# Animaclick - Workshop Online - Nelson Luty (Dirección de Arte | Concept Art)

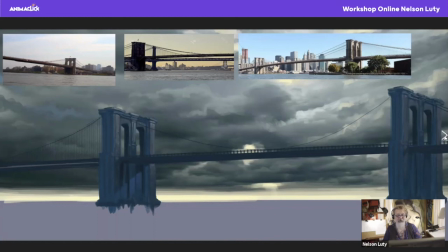[45:01]
Está la muestra la cantidad de cables que usaron y están locos estos chabones. No sé cómo sostiene todo eso. Bueno, los tensores estos los fui explicando, los voy tocando directamente, hago uno general, trabajo uno general, y después lo que hago es duplicarlo y lo vuelvo a pasar.
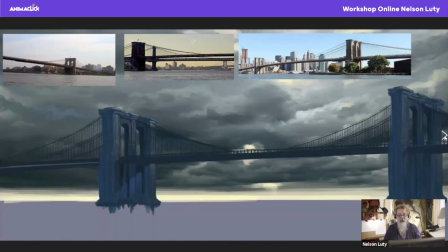[45:16]
Me hago en Photoshop, te ahorras esa diferencia, está buenísima. No tengo que dibujar uno por uno como lo haces en forma analógica. Y vuelvo a hacer lo mismo, lo repito, los cables, los chicos, los reduzco y los mando para atrás. Parece que me estuviera apurando porque en realidad ya lo pasamos de hora. Y Romina me va a matar. Bueno, cuestión, acá empiezo ya a jugar con los reflejos.
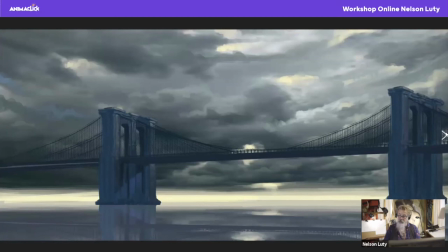[45:36]
Dupliqué el fondo, lo pegué todo, lo dupliqué, lo bajé, lo reflejé para poner el agua. Ahí empiezo a jugar, pero después empiezo a trabajar con gradients para poder darle unos filtrados. Nada de lo que está arriba se ve exactamente igual abajo. O sea, cambia, hace variación de color, se empalidece por tener un reflejo en el agua y porque tiene acción sobre el sol.
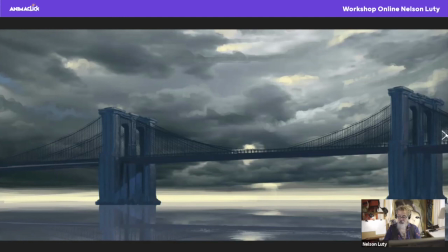[45:55]
Entonces todo eso refleja y cambia la posición. Después le doy unos replay, digamos que lo hice a mano esto. No usé filtros de Photoshop, sino que usé brushes de Photoshop que se puede estirar. Es como un liquify o sí, una cosa de esas. Sigo retocándolo y ampliándolo.
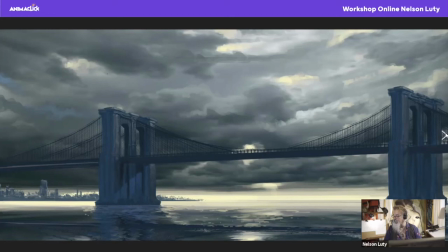[46:14]
Luego, muy superficialmente, que esto me llevó 10 minutos pintarlo, no hice nada, no se ve nada. Es simplemente son manchas. Pero en el fondo está la ciudad de Manhattan, la isla de Manhattan.
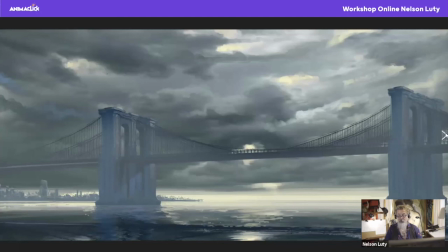[46:25]
Le agrego su profundidad, le agrego su reflejo en el agua, luego le voy agregando atmósfera para poder tener un poco más de profundidad lo que necesito, pero siempre estoy en la búsqueda. No me gustó, no conforme con esto, porque me parecía que se me pegaba esta nube muy pesada, negra atrás, se me pegaba con el fondo de la ciudad y me estaba sacando
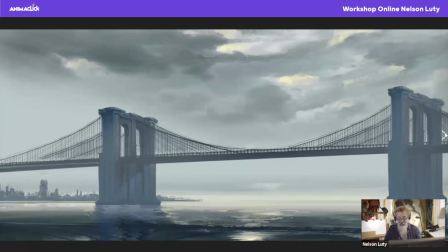[46:47]
visualización en la isla de Manhattan. Entonces lo que hice fue meterle a esclarecer con un gradient por atrás y levanté la superficie ahí, y me dio más a una resolana de un día que se filtra el sol en la primavera, supongamos. Sigo jugando con los reflejos en el agua, le sigo agregando más tensores,
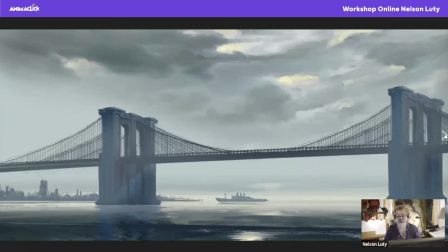[47:06]
y después al adornito del barquito del fondo, que ya más o menos todo pintado sin tener que dibujar nada. Está dibujado directamente de color. No hay dibujo, digamos, simplemente voy al color y la acción que tengo.